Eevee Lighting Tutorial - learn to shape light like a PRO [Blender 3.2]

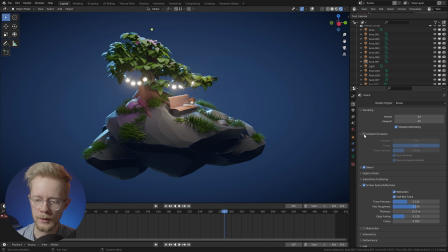And the last thing we'll do is we'll go to the render settings here and enable the ambient occlusion here and increase the distance a little bit. Something like that. And in this dark scene it doesn't do all that much, but you can see that if we go to the leaves here, for example,
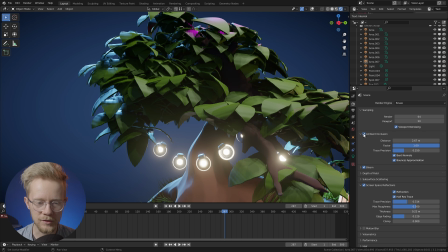it adds just a little bit of extra shadowing here in some places.
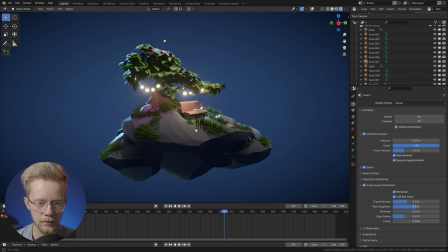And it's generally a good idea to have some ambient occlusion in Eevee renders. And in brighter scenes it can really be very handy. And what do you know? Our lighting setup is ready. Just like that. And as you saw in the beginning, I also made another sunnier setup for the same scene. And we're not gonna go through making all that. But I do want to show just a couple little things from that setup.
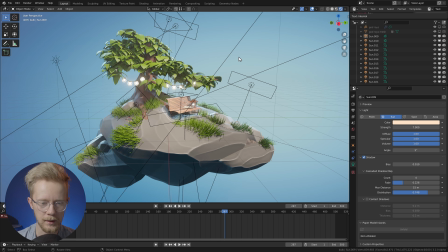So this is the sunny setup. And here are all the lamps I used for that.
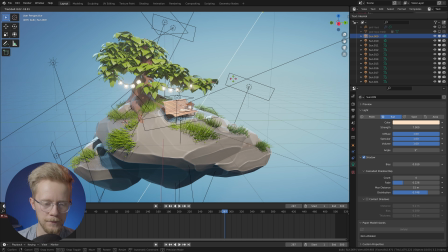So I used all of the same principles. So even though I have this sun lamp here illuminating most of the big surfaces,
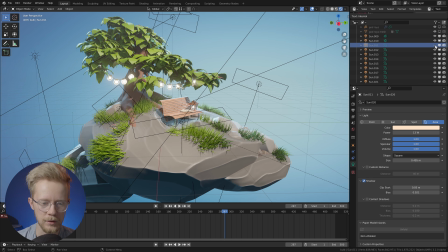I've still come here and added all these extra little lamps to bring in some more light.
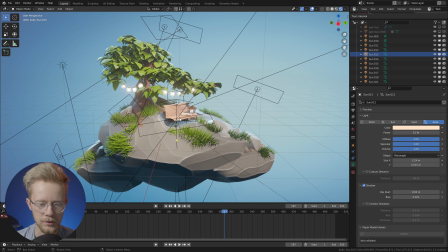It really does add a lot, even in a brighter setup like this. So you can see if I take these lamps here and hide them like this, you can see that it becomes a bit more flat. And when we bring them back, we get this more round and full lighting.
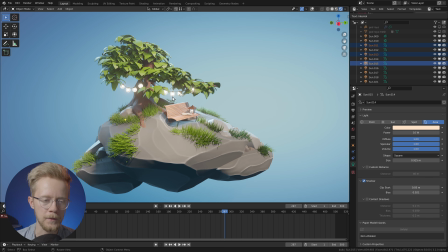But the main thing I wanted to show you with this sunny setup is the world shading.
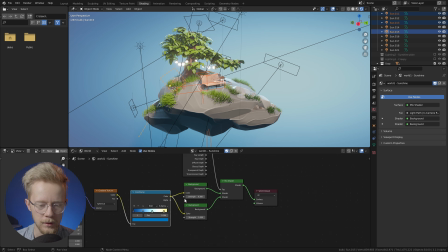You can see that we have the same kind of gradient setup here. But this is something that we didn't use in our dark setup.
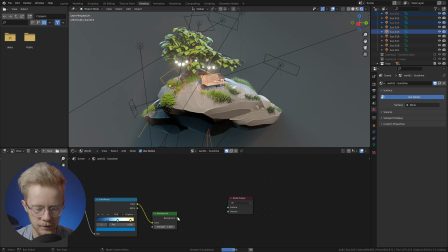So what we had in our earlier setup was like this, where we only have this one simple background shader.
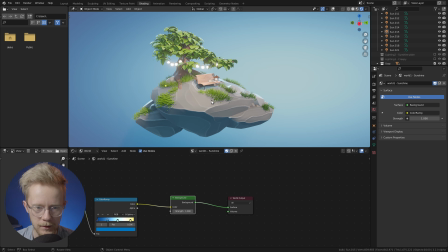And if you have a very bright background like I have here, you can see that we get this really washed out lighting on the entire island. And you can try to fight it with this ambient occlusion, maybe trying to have it really strong, something like this.
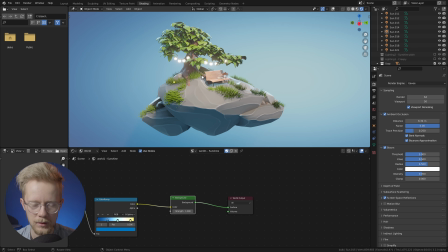And it does kind of work a little bit, but it's a screen space effect and it doesn't work in all cases. And there's a way to get much more control over this world lighting, which is to just duplicate this background node
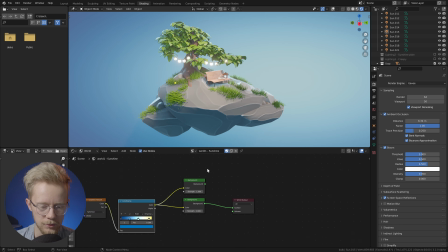and feed the same color there, and to add another node, input light path. And this is a very useful node. There's a ton of outputs in this node, but we are mostly interested in this is camera ray output.
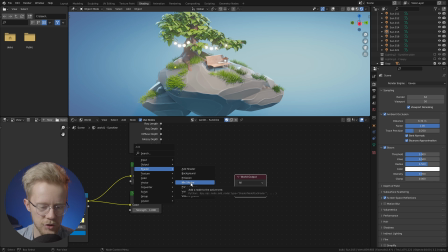And what we can do is we can add a mix shader node like this, and we can
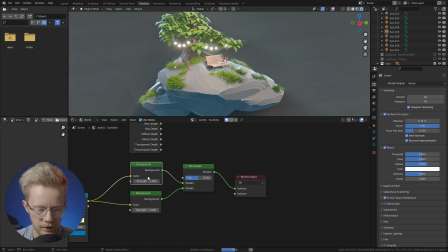mix between these two background shaders,
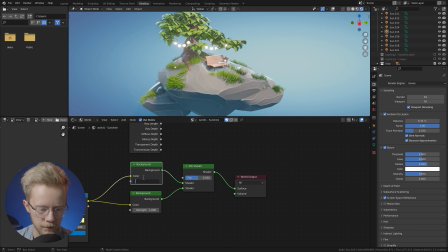and we can decrease the strength of this other one to something like 0.3 or something.
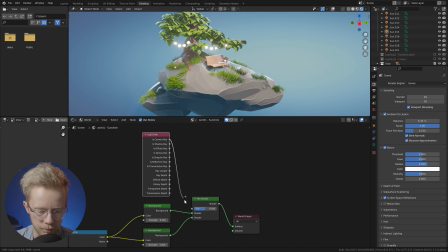And we can use this camera ray output as the factor of the mix shader.
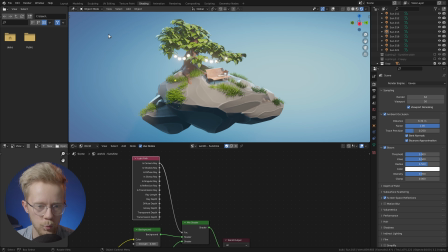So what this camera ray output does is it returns white when there's pure background visible for the camera, and when there's not pure background visible, like with this island, it returns black.
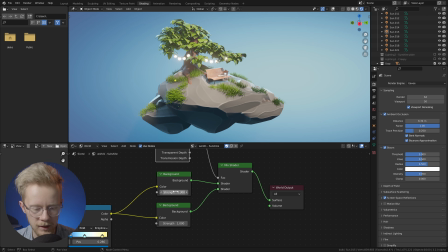So we can use that as a factor to mix between a less intense and a more intense version of the same background. And this strength slider now gives us full control over the amount of light we want to include from the background.
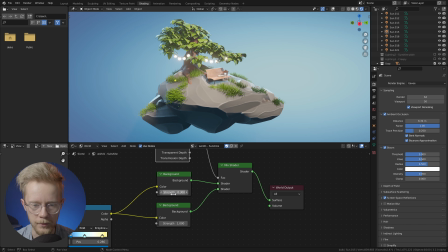And in this case, something like 0.3 looks pretty nice to me, maybe 0.25 or something. But you get the idea. You can decide how much of your background lighting you want to bleed into the geometry, which is very handy and something I use all the time. So that little tidbit concludes our tutorial. I really hope you enjoyed it, and I hope you learned something. Thanks for watching the tutorial, and let's get to thought tinkering.